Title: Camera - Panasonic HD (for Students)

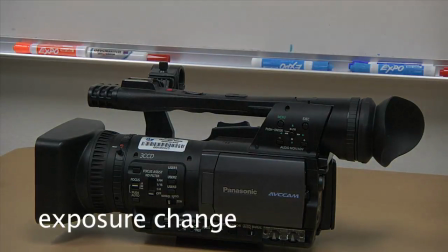In your viewfinder or on your LCD screen you should see the f-stops changing to allow more or less light into the camera. White balance. White balance means telling the camera what white is in a given lighting situation. When the camera knows what pure copy paper white is it can set all of the other colors for you. It is especially important to set your white balance in each new lighting situation. You can use white balance presets or you can set it yourself. To set it yourself, set this white balance knob to either A or B. Now set up a shot in the light source that you are using. Have someone hold up a piece of paper in that light source and zoom in so that the camera screen sees only white. Hit the white balance button which is located here under the camera lens. You only need to hit it once and you will see the screen say white balance setting and then white balance OK. that's all you need to do if the if the camera says either level over or level under that means it is either too dark or too bright to film so change your exposure using either the exposure ring or the neutral density filters or by adding more light to the room and try it again neutral density filters
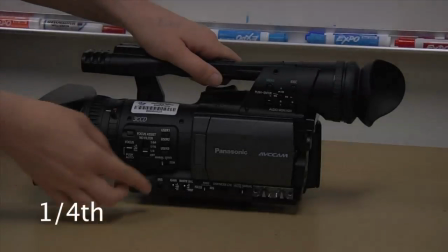neutral density filters are built into this camera each filter cuts out a stop of light so if you are filming and it is too bright to open your
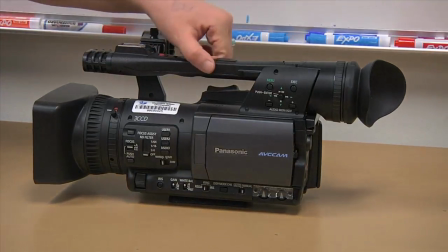aperture to an f2 and get that nice depth of field you are trying for, try using a neutral density filter to help you.
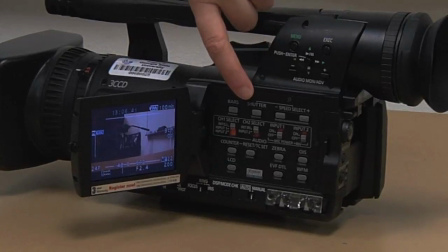And if you don't need them, just turn them off. Shutter speed. When you pop out the LCD screen you'll see a whole bunch of buttons.
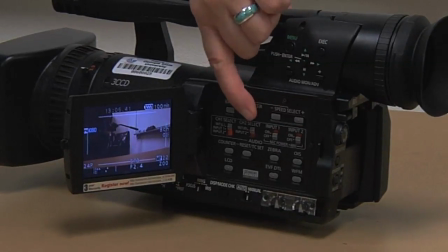At the top you'll see shutter speed. Hit shutter to toggle between auto shutter and manual shutter.
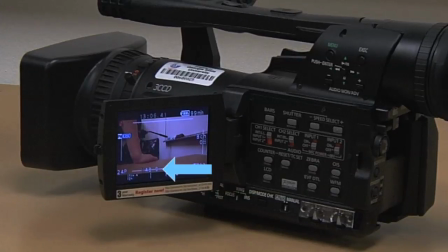Go to manual shutter and set your settings to 148. If you are shooting in 24p, 148 is the correct setting.
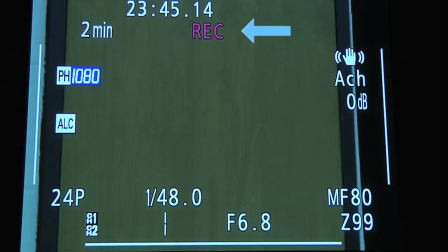To record. When you are ready to record your image, hit the red record button by your thumb.
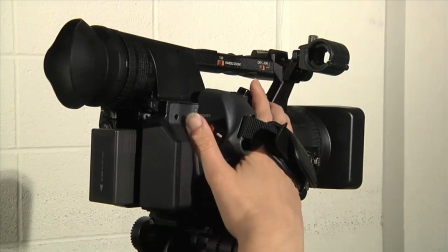The display will show that you are recording. When you are ready to stop recording, simply hit the red button again.
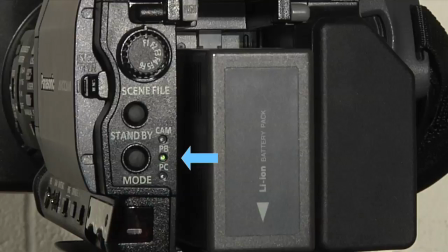Playback. To playback your video in the camera, hit the PB or playback mode at the back of the camera.
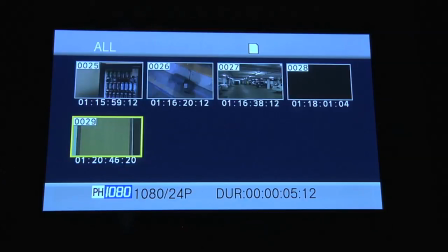That's this little button to the left of the battery on the back side of the camera. This will allow you to play back your videos.
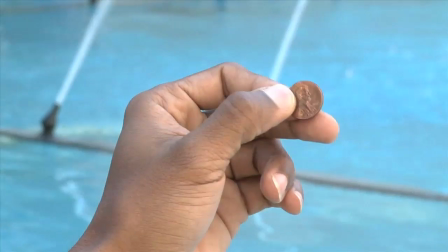Depth of Field. This camera has an excellent lens that allows you to film with a shallow depth of field or deep depth of field. A shallow depth of field means that one plane of the image is in focus and one plane is not.
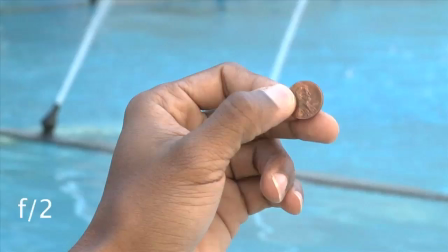To achieve a shallow depth of field effect, open your aperture all the way. Try filming around F2.
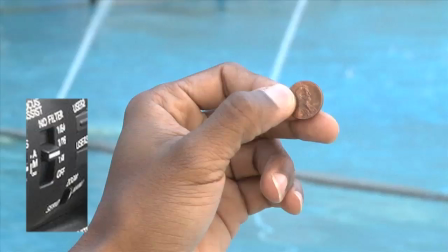If filming at F2 causes your image to overexpose, try using the neutral density filter to help you get a good exposure.
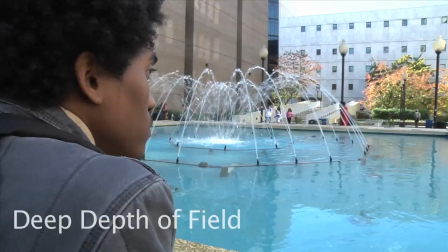Deep depth of field, which is also called deep focus, means that all planes of your image are in focus. To achieve this, close your aperture down. Try filming around F9. Again, you will need to stage your composition in depth to make this work,
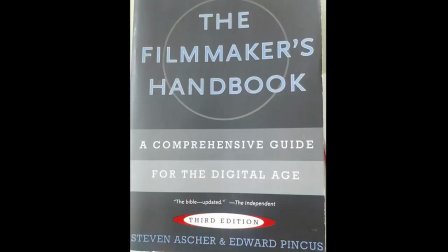which is to say you will need to have a foreground, middle ground, and background in your shot. For more information about working with depth of field, the Filmmaker's Handbook is an excellent resource and it is on reserve in the library for film 4120 Production 1.
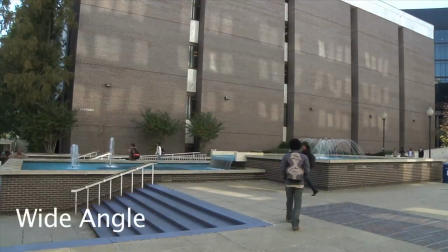Lens Capabilities, Wide-Angle Lens or Long Lens When you zoom the lens all the way out,
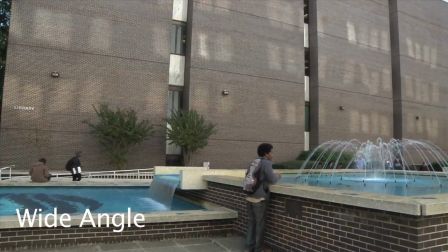you are not just zooming out, you are also using the wide-angle lens capabilities of the camera.
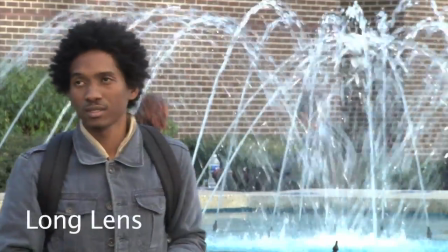This effect can create an interesting perspective that appears to be distorted.
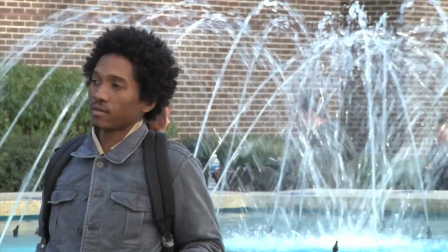When you zoom the lens all the way in, you are not just zooming in, you are also using the long lens capabilities of this lens. This creates a flatness in the image. The foreground, middle ground, and background planes are not exaggerated as they are with the wide angle lens, but rather they appear to be compressed.
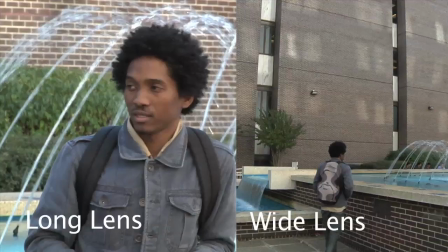Working with the wide angle lens effect or the long lens effect can create very different aesthetic images.